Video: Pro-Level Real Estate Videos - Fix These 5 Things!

In this video, we're going to be talking about 5 things that you can improve on to make your real estate videos look more professional.
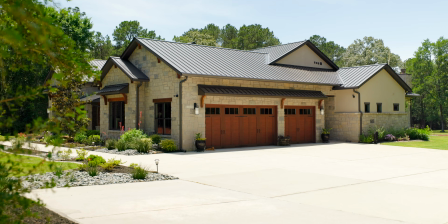(0:06)
Now that I'm pretty seasoned shooting these and have been running my real estate media business for years now,
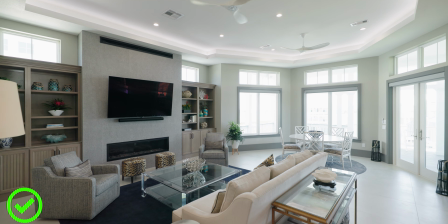(0:11)
these are some pretty common mistakes I keep seeing other videographers make, especially in the beginning like I did when I first started. So let's jump into the video right now. So before jumping into the tips, a little bit of backstory if this is your first time here. I run a real estate media business here based in Houston, Texas, where we primarily produce high quality modern real estate videos, social media video content, lifestyle photography, basically any photo and video needs that realtors might need. And I can honestly say that especially in the beginning,
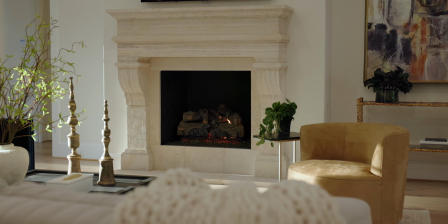(0:41)
I built my business kind of focusing on higher end video content when it came to property videos, marketing videos, talking head videos, things like that. So I can honestly say why the majority of our clients use us and new clients get referred to us are for our video content, especially our real estate videos.
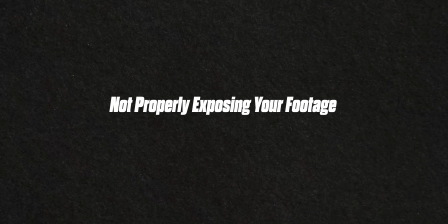(0:58)
So let's get into number 1. Number 1, not properly exposing your footage. Now running my community for a little over a year now, which if you're interested, you can check that out in the description below. I can constantly see other real estate videographers' final videos, the things that they're producing, at different skill sets, different experience levels. This is probably the one thing that I see that could help take their videos to the next level.
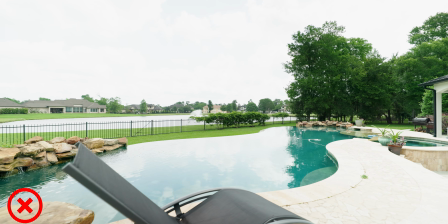(1:22)
There's nothing worse than getting a completely blown out sky or a overexposed exterior shot that shouldn't have all of these blown out highlights,
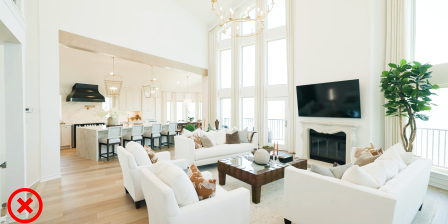(1:31)
or even a shot of the interior where all the windows are just completely white squares with no detail in them.
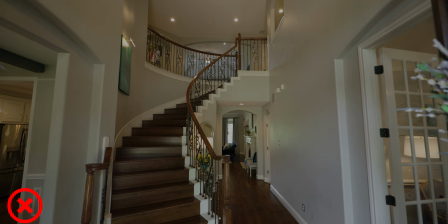(1:37)
And also the opposite, which is underexposing your interior footage for some of those really low light scenes,
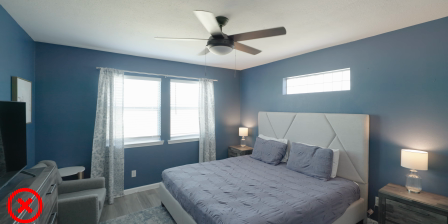(1:44)
and then having to crank up your exposure in editing, which is something you never want to do and results in a really noisy,
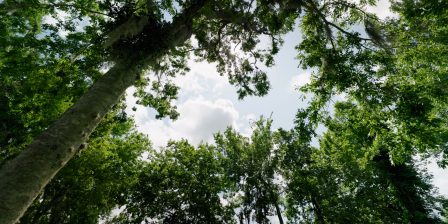(1:50)
muddy looking image. Now, obviously, if you're shooting an exterior shot where the sun is in your frame, yes, that's going to be blown out, and that's totally fine. It's honestly finding the right balance. Are there going to be situations where you just can't get everything properly exposed and you're going to have a couple of blown out spots?
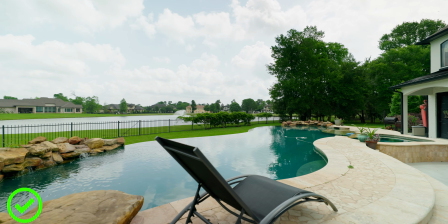(2:07)
Of course, but if you're just more mindful about that and learn how to properly expose,
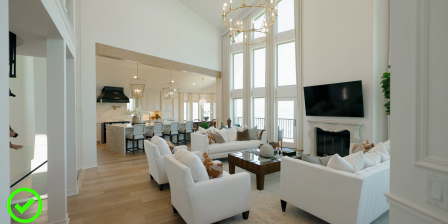(2:11)
whether you're shooting regular color or in log, your footage is just going to look so much better, so much more professional.
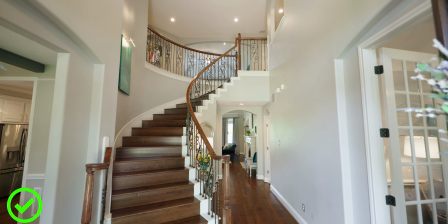(2:17)
And honestly, nothing more distracting than when I see a real estate video and a bunch of the shots are poorly exposed. It just honestly takes away from the viewing experience. My eyes immediately get drawn to the brightest parts of the image, which are going to be blown out parts. So properly exposing your footage is definitely my number 1 tip. And here's another tip if you're shooting interiors that have really blown out windows depending on the time of day, or if it's a really dark interior.
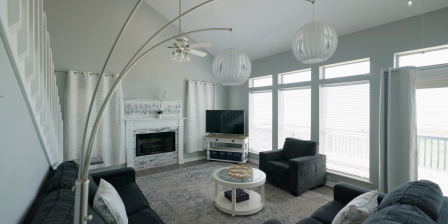(2:42)
If they have blinds, you can angle them a certain way to where you start getting a little bit of detail back in your shot versus having them just white squares.
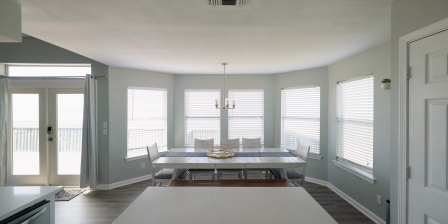(2:50)
That's one thing I always do. Instead of having them perfectly straight, I'll level them a little bit, and now I'm going to start getting a little bit more detail back. And that honestly, that little bit looks a lot better than just blown out white squares. And then another tip is to shoot at the right time of the day.
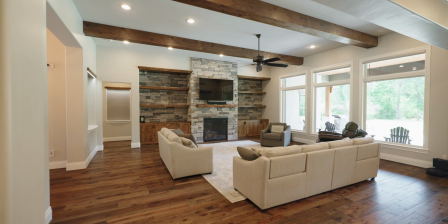(3:06)
A lot of our video shoots that I try and schedule are either first thing in the morning, or if it's a really high-end property, we'll try and do it at sunset.
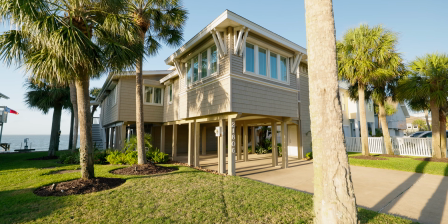(3:13)
Because the sun's lower in the horizon, everything is going to look really nice. Golden hour, everything is the correct exposure.
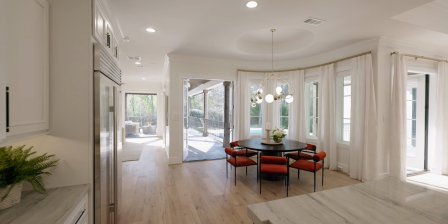(3:21)
You're going to see a lot more dynamic range in the windows versus when the sun is right above the property. And then my third tip is if you're shooting log, is to learn how to properly shoot it. What you should be doing is honestly practicing before you go on that shoot, on that paid gig. One thing that I always do whenever I'm trying out something new, whether it's new equipment, a new editing technique, a new shooting technique, is I just shoot my own house.
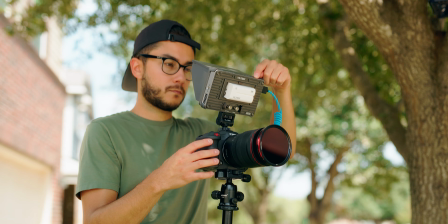(3:44)
I'll be outside. I can't remember how many times I've been asked by my neighbors, hey, is this the time you're finally listing your house?
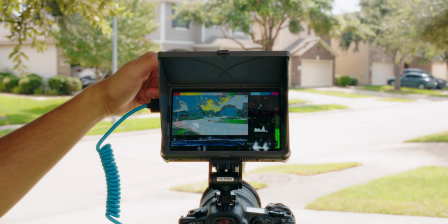(3:50)
Because they see me out front shooting it, and it's like, nope, just testing some gear. But I constantly do that all the time, because that way when I get to that next paid gig, there's going to be no surprises. I'm going to be familiar with whatever new thing I'm learning or trying to shoot.